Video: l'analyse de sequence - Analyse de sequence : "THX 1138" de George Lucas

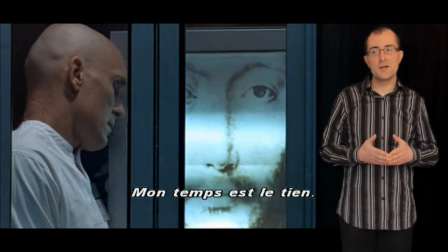Et puis, donc, à l'écran, donc un format cinémascope qui est apprécié par Lucas, un format qui sera réutilisé dans La Guerre des Étoiles. Ce format là, si allongé comme ça, est séparé en trois parties qui sont à peu près équivalentes.
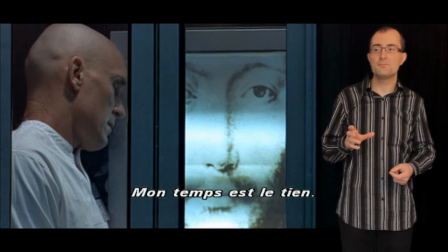La partie de gauche où est enfermé Robert Duvall, la partie centrale où est enfermé le Christ et notamment un œil qui apparaît plus que l'autre.
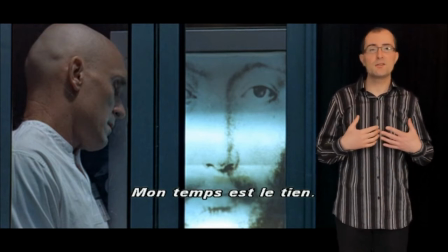Et puis la dernière partie qui est le noir, et le noir pourrait représenter le néant dans lequel les personnages risquent de sombrer s'ils n'étaient pas rassurés sans cesse par cette religion et par ces confessions. Vous allez constater que, en fait, la voix de l'ordinateur ne prend absolument pas en compte ce que dit le vrai personnage de THX.
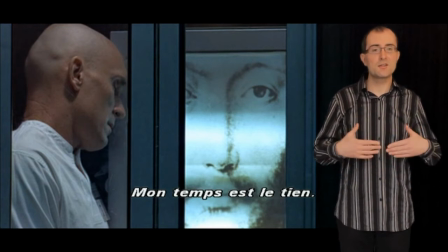En fait, ce sont des commentaires qui sont les mêmes pour tous les individus.
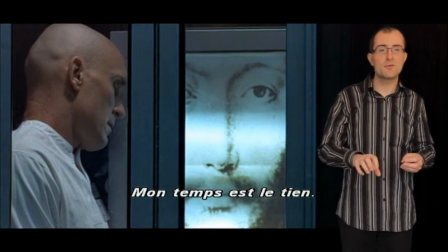Donc, il n'y a même pas d'individualisation de ce qu'on pourrait appeler les commentaires rassurants. Ce sont les mêmes commentaires pour tout le monde.
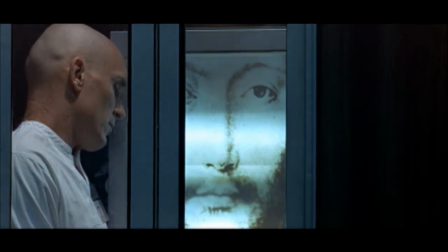Very good. Proceed. Well,
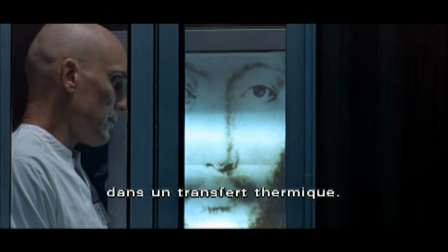I slipped on a thermal transfer this morning. It's never happened before. I wasn't concentrating enough. Yes, I understand.
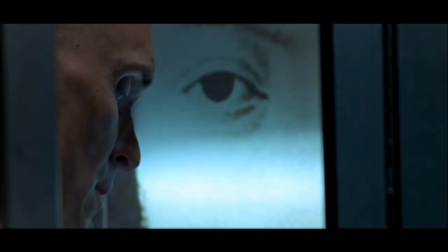Things haven't been going well. Yes, bye.
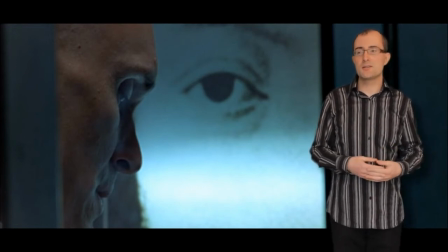Je m'arrête sur ce plan, qui est une sorte presque de raccord dans l'axe, où on s'est approché, donc l'échelle des plans s'est resserrée. On a maintenant presque un gros plan ou un très gros plan. Alors ce plan, il est intéressant parce qu'il permet de signifier l'enfermement de ce personnage.
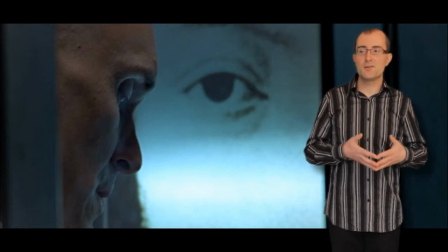Vous avez simplement un fragment du visage, on n'a pas la tête en entier de Robert Duvall, parce qu'il est enfermé, il est encastré dans quelque chose. Et puis de toute façon, on nie dans cette société son
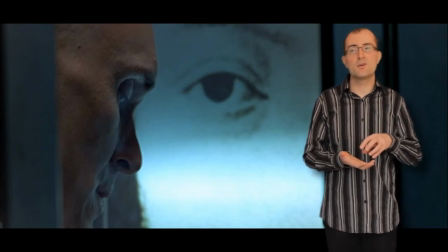individualité en entier pour essayer de n'en garder qu'une part qui soit docile et qui soit prête à se soumettre. Et puis juste à côté, vous avez l'œil du Christ, mais c'est aussi l'œil de Big Brother.
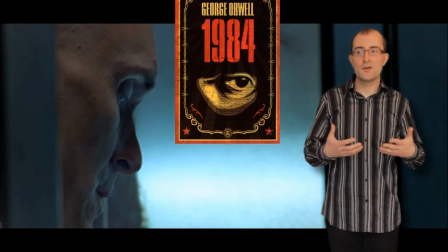Le film est très ancré dans des références au roman 1984 de George Orwell.
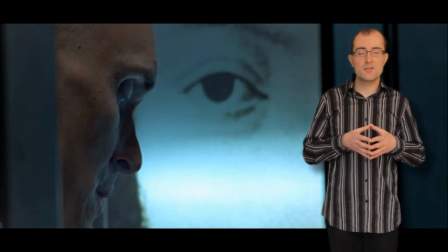Donc vous avez ici cet enfermement et surtout des personnages qui sont soumis 24 heures sur 24 au regard des caméras de surveillance, au regard d'une surveillance faite par ordinateur ou par quelques humains, entre guillemets, qui ont été choisis pour pour surveiller les autres.
How could I be so wrong?
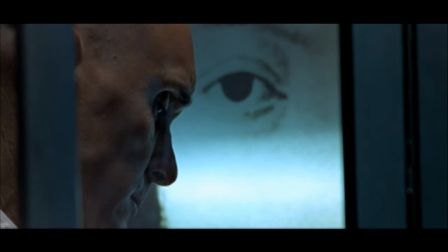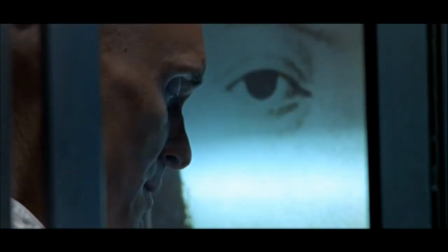My mate has been acting very strange.
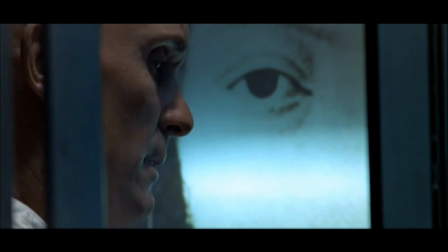I can't explain it. Yes. I haven't been feeling very well myself. Yes, I understand. I don't know, maybe it's me. Yes, fine. I needed some Panura last night. I feel as if something...
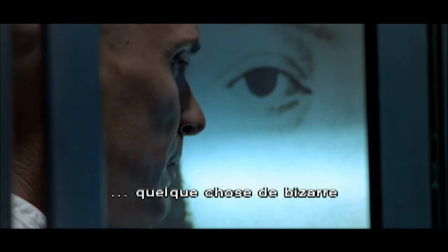Excellent. Odd were happening to me. Something... Yes. I can't understand. Could you be more specific? The sedatives. I'm taking Atrazine, but it doesn't seem strong enough.
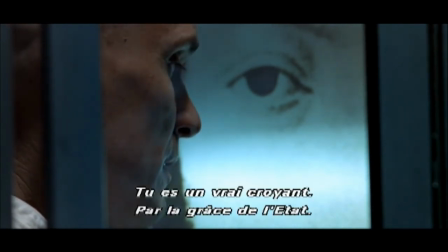I have a hard time concentrating. You are a true believer. Blessings of the state. Please forgive me. Blessings of the masses.
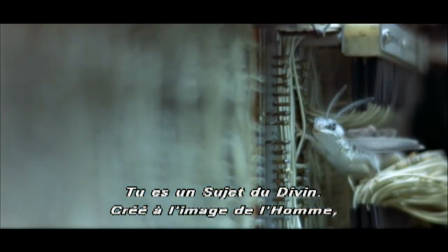Thou art a subject of the divine, created in the image of man, by the masses, for the masses.
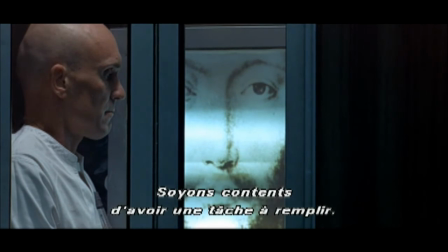Let us be thankful we have an occupation to fill. Work hard. Increase production.